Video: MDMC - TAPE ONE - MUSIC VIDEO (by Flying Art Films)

So Darius would kind of like do a lot of the heavy lifting in terms of like the special powers effects,
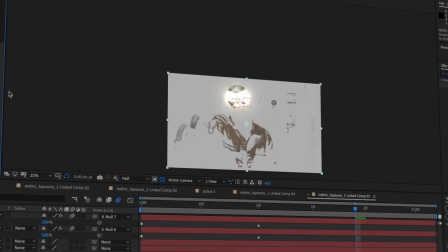1013s
while I had more of like the eye glows and the jacket glows aren't too tricky,
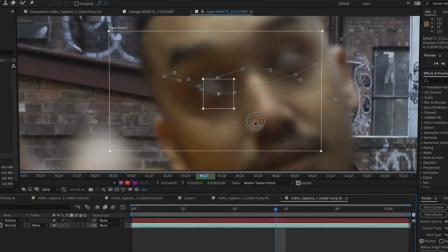1018s
but I guess the eye glows were like drawing a circle around the eye frame by frame and just like following it and then putting effects on it to make it sort of glow and just enhance,
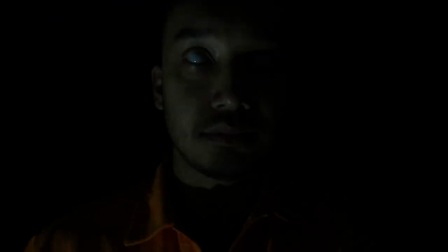1025s
because Kim was already wearing contacts on the day, but I guess giving that extra sort of juice to kind of to make it look a little bit more like supernatural. But yeah, so then it came to the point where we'd have to kind of composite them both on top of each other. And yeah, I guess the effects like worked out pretty seamlessly.
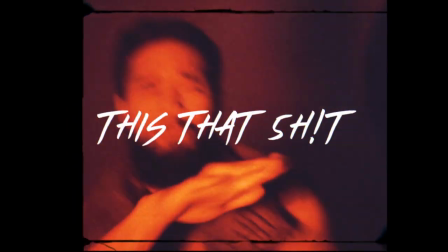1040s Yeah, I'm movable because I'm concrete, not brick. I'm suited to run with cars, be not bricks, we moving groove.
This portion of the track was just my celebratory, you know, vibing high, frequency high.
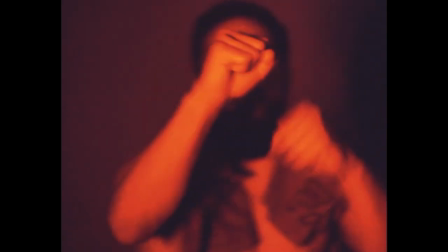1052s
Like when I heard this track by Milk Crates, shout out to him.
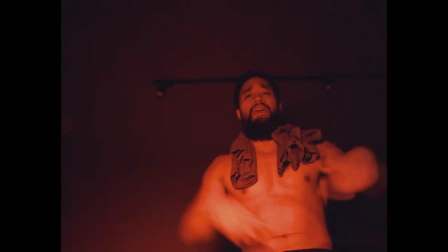1057s
This is why I love like all of these tracks, because they have this bounce that is unique to boom bap only. And this just made me feel like got my stank face on, you know what I mean? This song has such a crazy energy to it.
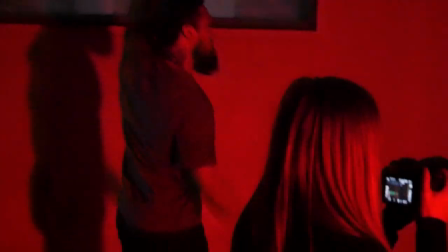1073s
You know, it gave me a lot of energy as well while I was writing. The way that Ian reflects that through his movement is quite incredible.
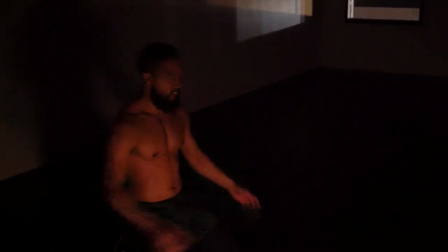1081s
It's quite incredible to work with an artist that not only is able to rap and create energy like this, but also to produce energy within their own body and show that through his movement as well. This last song is like the most sort of music video-y in terms of like performance to camera.
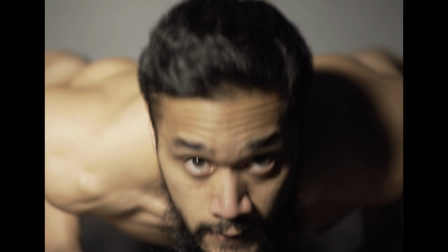1100s
It's why we changed the aspect ratio to more of like a square format and added a bit of film grain over the top of it just to give it that sort of like that boom bap vibe.
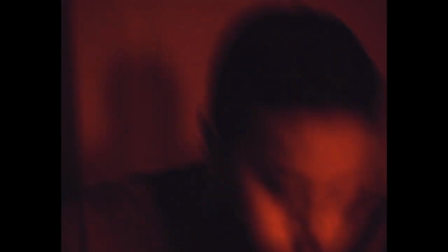1108s
So another plus of having this changed frame is, as you can see, this shot's in the mirror here, and then Mischa,
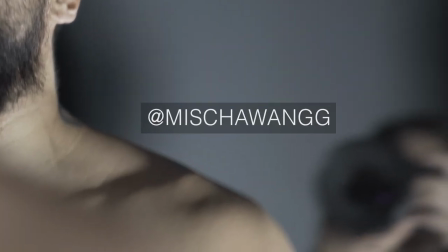1115s
DP, is actually just like in the reflection, like right here. Being able to copy out was another sort of benefit of using this frame for this little section here. Shout out to Dom, man. These edits are fire.
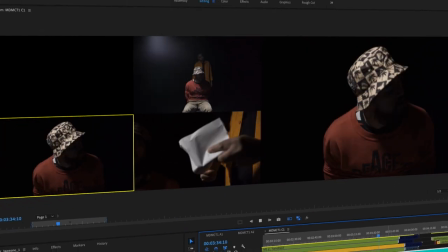1128s
I know, working with him has been super dope because I feel like he just gets it, and he's one of those editors that just understands rhythm and pacing really well.
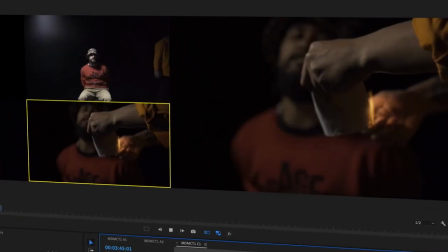1137s
And as a director, like, that's what you want. The way that we communicate is dope, and the way that he just kind of gets the vision is like insane. So, Dom. So this part was super dope. So when I closed my eyes, it was crazy. I've never used a green screen before.
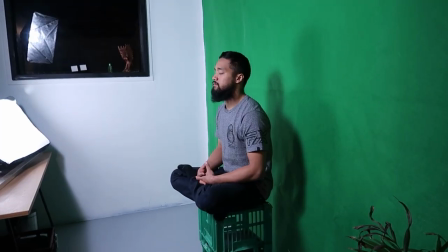1161s
They fortunately had a green screen there, and I was just like in my meditation, which I do pretty much every day as well.
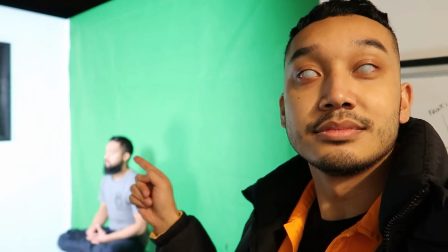1168s
And if you don't, you should too. And then they just made it look, I was just like, it needs to be universal, of course. Because that's what I believe that we are. This is literally just me cutting Ian out, putting him into a digital 3D space, putting the space background in the background, some space clouds here and there, and some motion graphics.
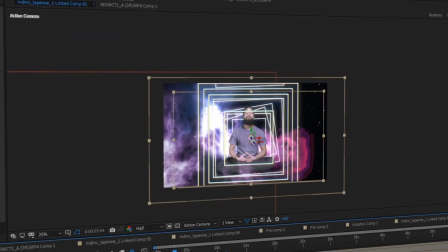1188s
They were inspired by Doctor Strange and his like magic circles and stuff.
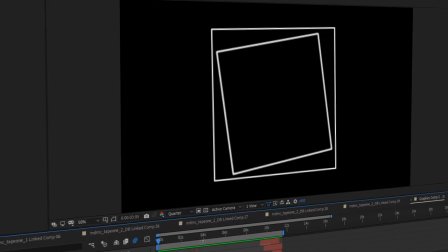1192s
And basically what I did is just made one sequence of animations altered the time a little bit so that like they would just jitter a little bit, creating this really cool glitch effect. And I just overlaid them on top of each other and it created these really complex shapes, like in Doctor Strange.
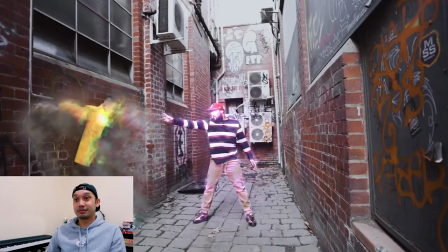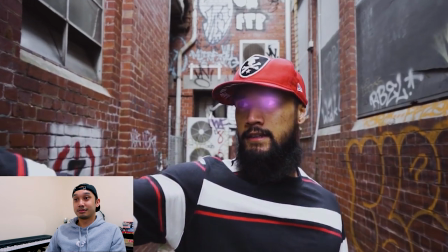Can you imagine what that raw footage looks like? Because all four of us were just cracking up.
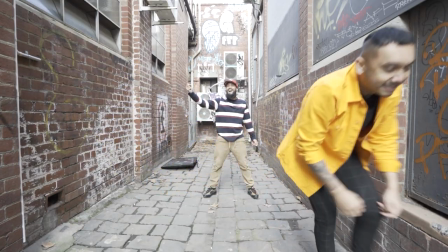1225s
And also, get up. Oh my, watching you like, oh, this is really good. When you gotta perform like that, you gotta be committed 100%, or it looks more stupid if you don't.
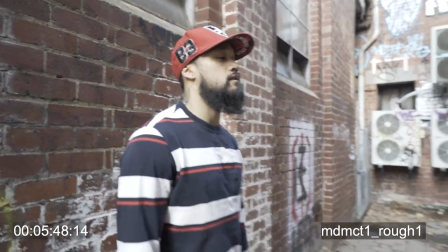1240s
Watching it when they sent me the first cut, it was like, it looked low-key whack because none of the effects were there,
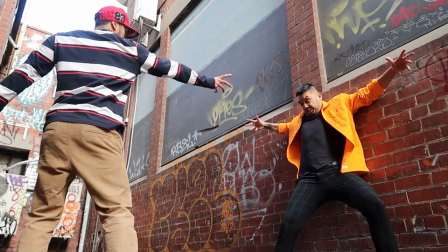1247s
even though I could picture it, you know? That whole process, like Kim was throwing himself into the wall and everything, that was tight. Shout out to him.